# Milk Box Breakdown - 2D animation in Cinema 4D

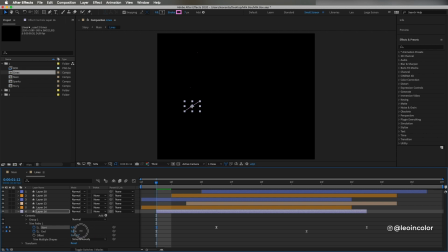[8:19]
I add these lines we could call fireworks to exaggerate even more the motion of the box.
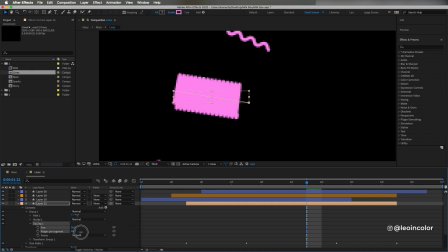[8:25]
The way I do them is drawing a simple path, add a trim path and zigzag to some of them to break the straightness of those lines.
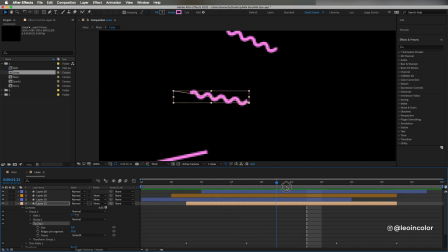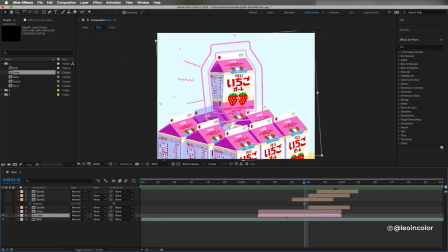[8:38]
I duplicate and rotate the comp to get the same lines on the other side of the box and finally I add sparks at the end of fireworks with this same trim path technique.
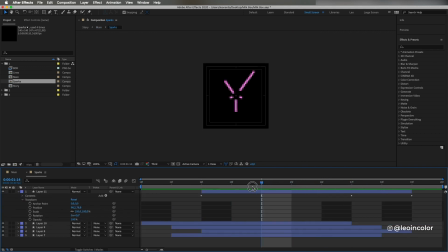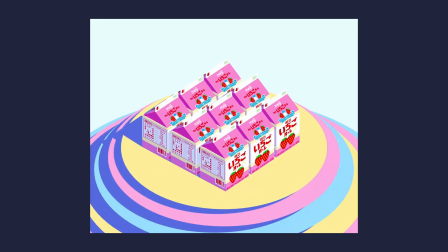[8:55]
Okay that's all for now guys I hope you find this breakdown useful and let me know if you enjoyed it. I'll be posting more tutorials to this channel so I'll see you soon. Bye!